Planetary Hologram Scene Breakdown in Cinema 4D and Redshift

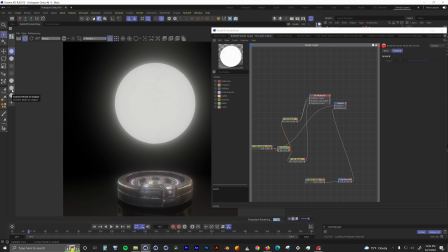If I invert it, It'll be a little bit easier to see.
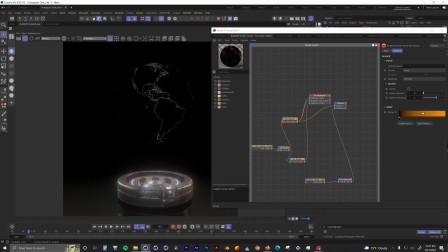I sent it to an invert node since you can't tint black. I then sent it into a ramp node to actually tint it. It's then piped into the diffuse and emission channels. I also have it piped into another ramp node and then into the opacity channels so only the outline is shown.
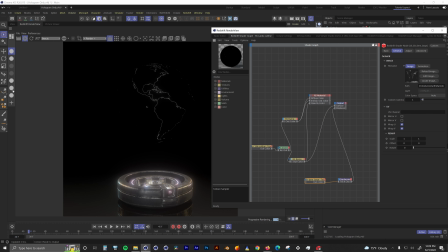I also have a displacement image. It's the same image as the original sphere, so the outlines follow the same displacement as the main sphere.
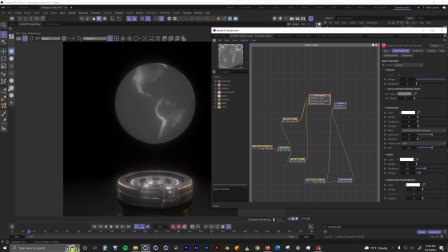and with that we now have more detail with an orange outline around our blue continents
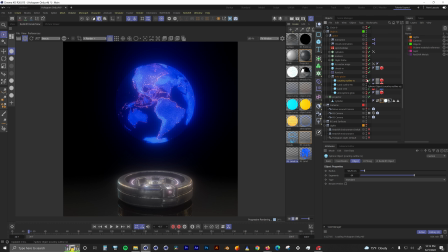i did the exact same thing with another sphere to outline the countries it's the exact same technique but just with a different starting image
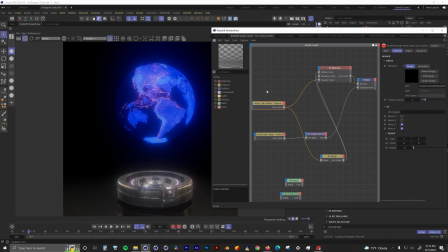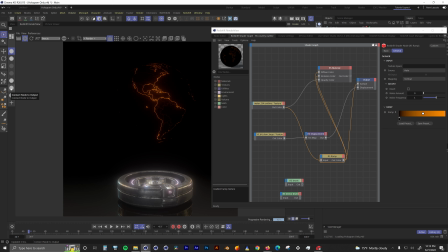this image is piped into another ramp node to give it that tint this ramp drives the diffuse and emission channels the original image controls the opacity channel and
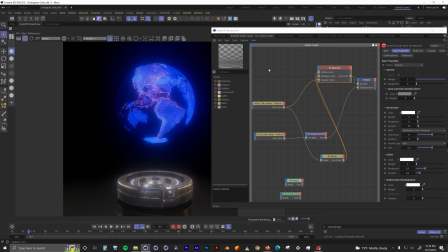with that we now have an outline around the continents and countries. Next up is the atmospheric glow.
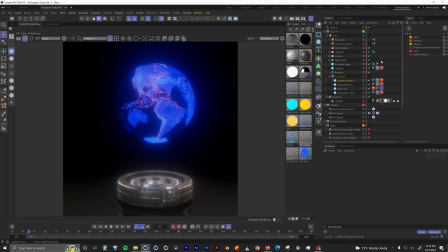This is another sphere that's just slightly larger than the other spheres. In this material I'm using a Fresnel node to power the whole thing.
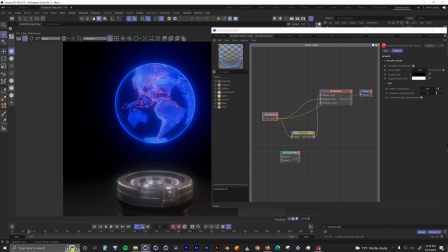The Fresnel is piped into the opacity channel to only show the glowing edges. It's also piped into a ramp node to tint it and then into the diffuse and emission channels.
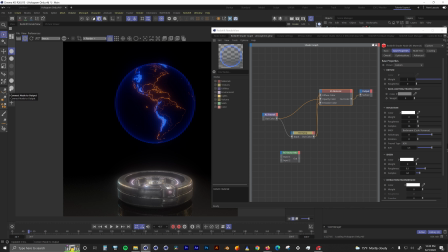This just gives it a little bit of an atmospheric glow and gives the sphere a little bit more depth. Sometimes these holographic elements look very 2D. This is just to give it a little bit more depth.
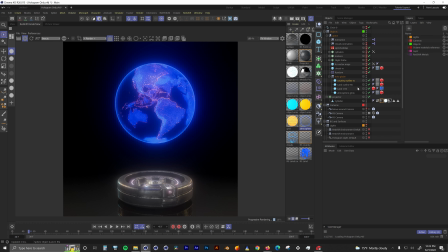Our globe is almost done. The last element of the globe is the weather and clouds. Let's turn that object on. It's also just a sphere that's just slightly larger than the atmospheric glow. I'm sure you've picked up by now, but this material is driven by this one image of clouds.
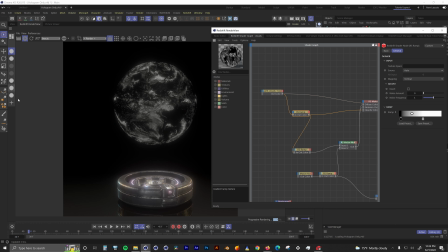It is piped into this ramp node to have more control over how much of the clouds are shown. That ramp node is then piped into the opacity channel to show only the clouds and remove everything else. That ramp is then piped into another ramp to give it a tint.
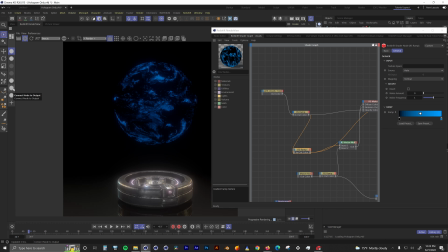Just like the main continents material, I wanted to give these clouds a little bit of a glitchy look, so I have this maxon noise node pumped into this ramp to control how much noise is multiplied onto our clouds image.
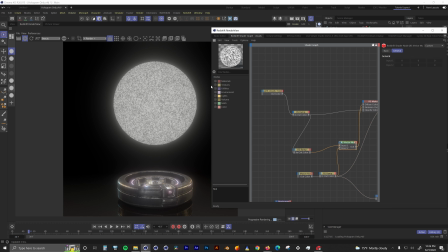From here, the clouds and noise are multiplied together to give those clouds that glitchy look that I wanted.
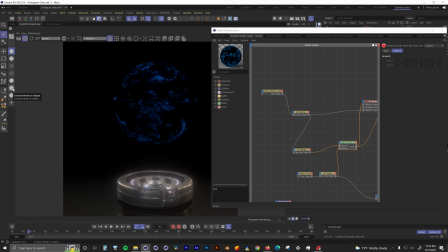This multiply node drives the diffuse and emission channels now.
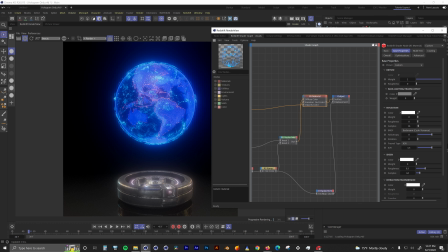That noise node drives the displacement as well.
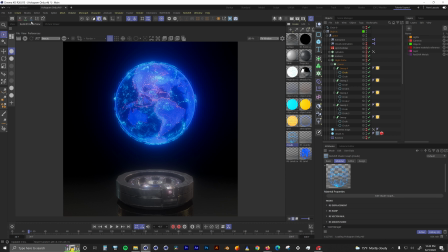Our globe is now done. Let's break down all the hud elements. We're going to start with the flight paths.
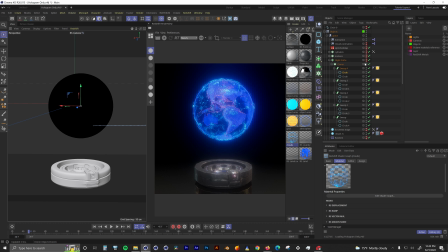I wanted it to look like it was a low orbit space travel with a line that indicated altitude. For this I created five circles that were all larger than the spheres but had varying sizes.
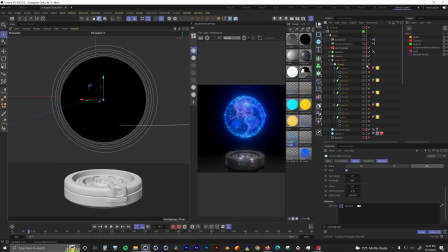I then put them into a radial cloner with a 0cm radius and made the count about 20. I then used a random effector to change the rotation of the circles. This made it look like there were flight paths around the globe.
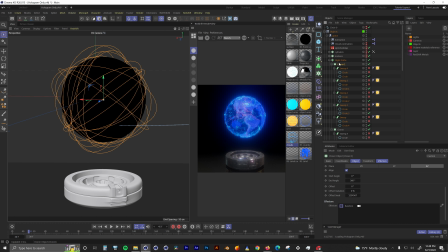I made a copy of that cloner object, then I did a current state object and a connect and delete to make a single spline object that we'll need later on. I already have one of these, so I'm just going to delete this one.
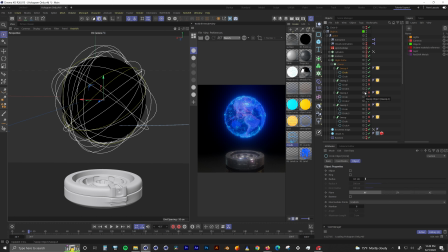Back in the cloner, I then made all those circle spline objects into sweep objects with another tiny circle to give them geometry.